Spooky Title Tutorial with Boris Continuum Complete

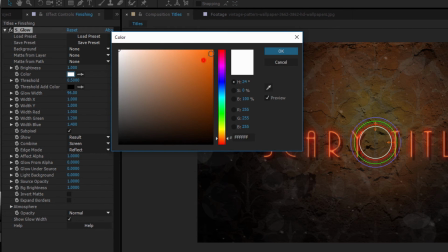8:14 Next, I'm going to set that color to orange just as we did before. The Glow Width parameter is similar to the Radius parameter that we saw in Fast Film Glow, and as before,
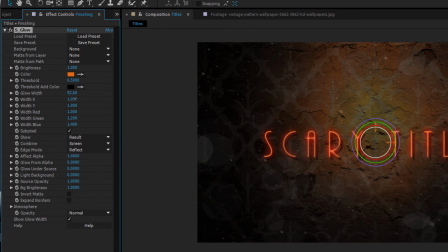8:23 I want to restrict it to just the area around the text, so let's set that to 2. But let's slightly increase the width x. By putting it to 10, I'm going to get a little bit more glow along my x-axis. And while I'm at it, let's reduce the width blue to 0.15.
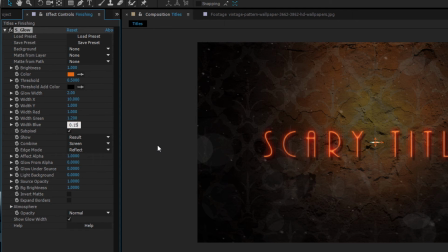8:40 This is going to pull back on the glow in the blue channel a bit and give it more of an orangey red look. If I were to reduce my glow under source, I can pull the glow behind the text a bit. So setting it to 0.5 works nicely. And I can also reduce how much of the background the glow is lighting by increasing the light background parameter to 0.3.
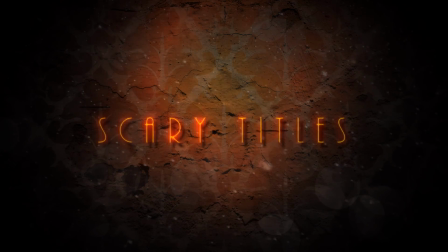8:59 Alright, so all of this is stuff that we could have done in Fast Film Glow, but what makes S-Glow uniquely suited to this effect are the additional parameters for atmosphere.
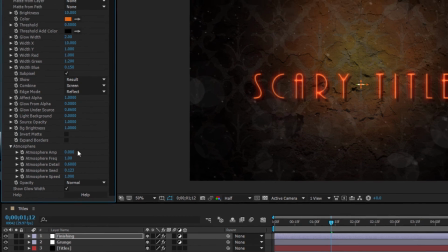9:08 If I open up this subgroup, I can control the texture of the fog surrounding the glow. The higher the amplitude, the more organic the texture.
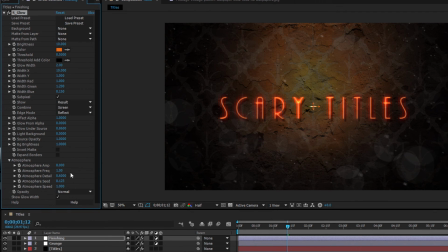9:15 So I'm going to set that to around 8, but I'm also going to reduce the atmosphere detail a bit. with atmosphere detail higher values create a sharper
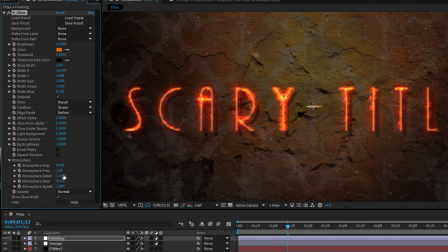9:23 effect so if it's cranked too high it's going to look over contrasted by pushing it down a bit the texture becomes more mist like lastly feel
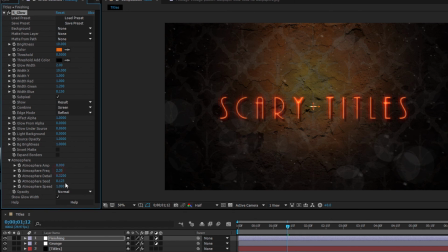9:31 free to play with the atmosphere seed and spread these values control the randomness and movement speed of the textures since I prefer a more subtle
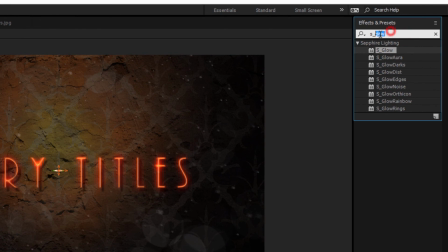9:39 movement I'm going to keep these values low when that's done let's throw on a BCC vignette and adjust that radius a bit so that only the central text
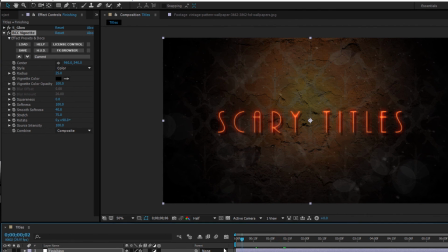9:47 area is seen. As a finishing touch, we can add a little camera push.
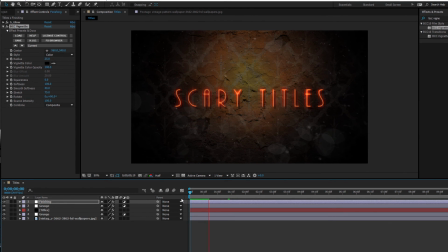9:52 Now there are two very different ways to do this. Most text animations can and should be done within Title Studio,
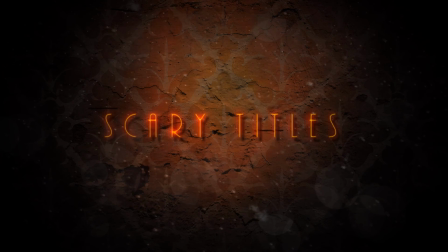9:58 but the reason I didn't animate the text push in Title Studio was because I wanted to keep the background and text separate so I could work with the background glow and grunge.
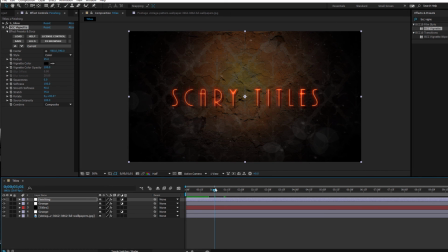10:07 Now if all you want to animate is the text itself, then the fastest way to do that is select the text layer and launch Title Studio.
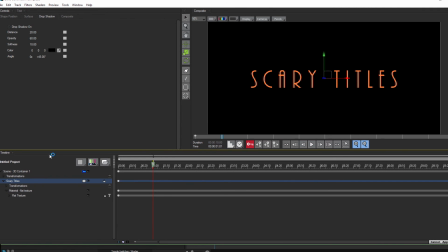10:14 By selecting the scene container, we can access the controls for the camera.
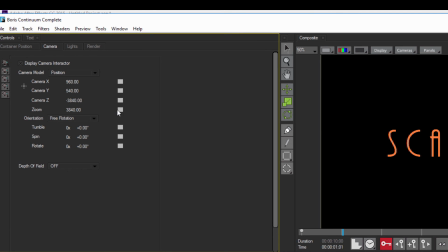10:18 With the first frame selected, I can place a linear interpolation on the zoom, and then I can select the last frame and increase the zoom value.
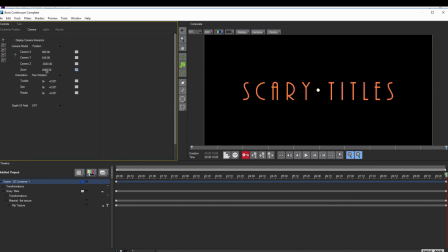10:25 When I apply back, the text will zoom in. Additionally, I could also simply animate the zoom by enabling the Use Transformations
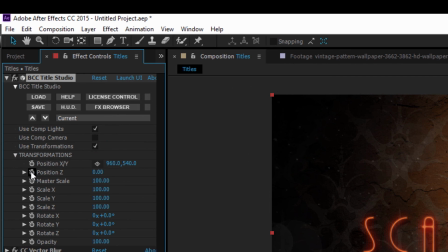10:32 checkbox and keyframing the position Z. But what if I wanted a camera move on everything,
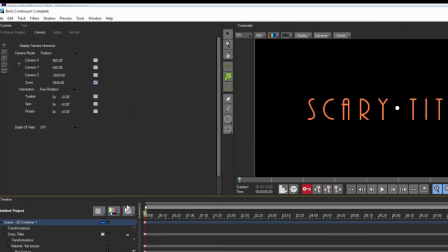10:38 including that grunge-styled wall. Well, the first thing I want to do is remove any animation I've placed in Tidal Studio.
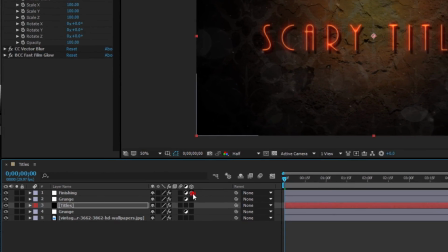10:44 Once that's done, I'm going to toggle the 3D checkbox for all of my layers.
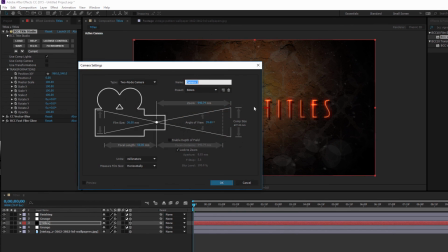10:48 Then, I'll go and create a new 3D camera, and I'll animate the zoom on this camera.
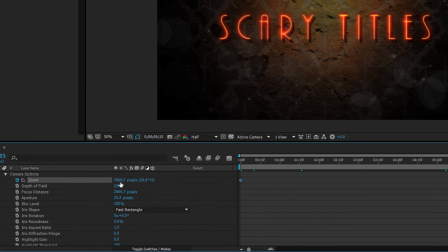10:53 However you choose to animate your effect, once it's done, sit back, hit render, and that's all there is to it.
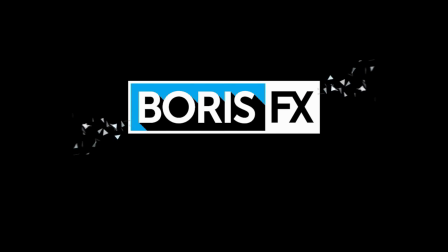11:00 I'm Vin Morreale with Boris FX, and for more quick tutorials, don't forget to check out the Boris FX website.
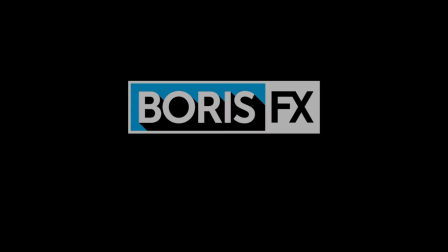11:06 Take care! Thank you.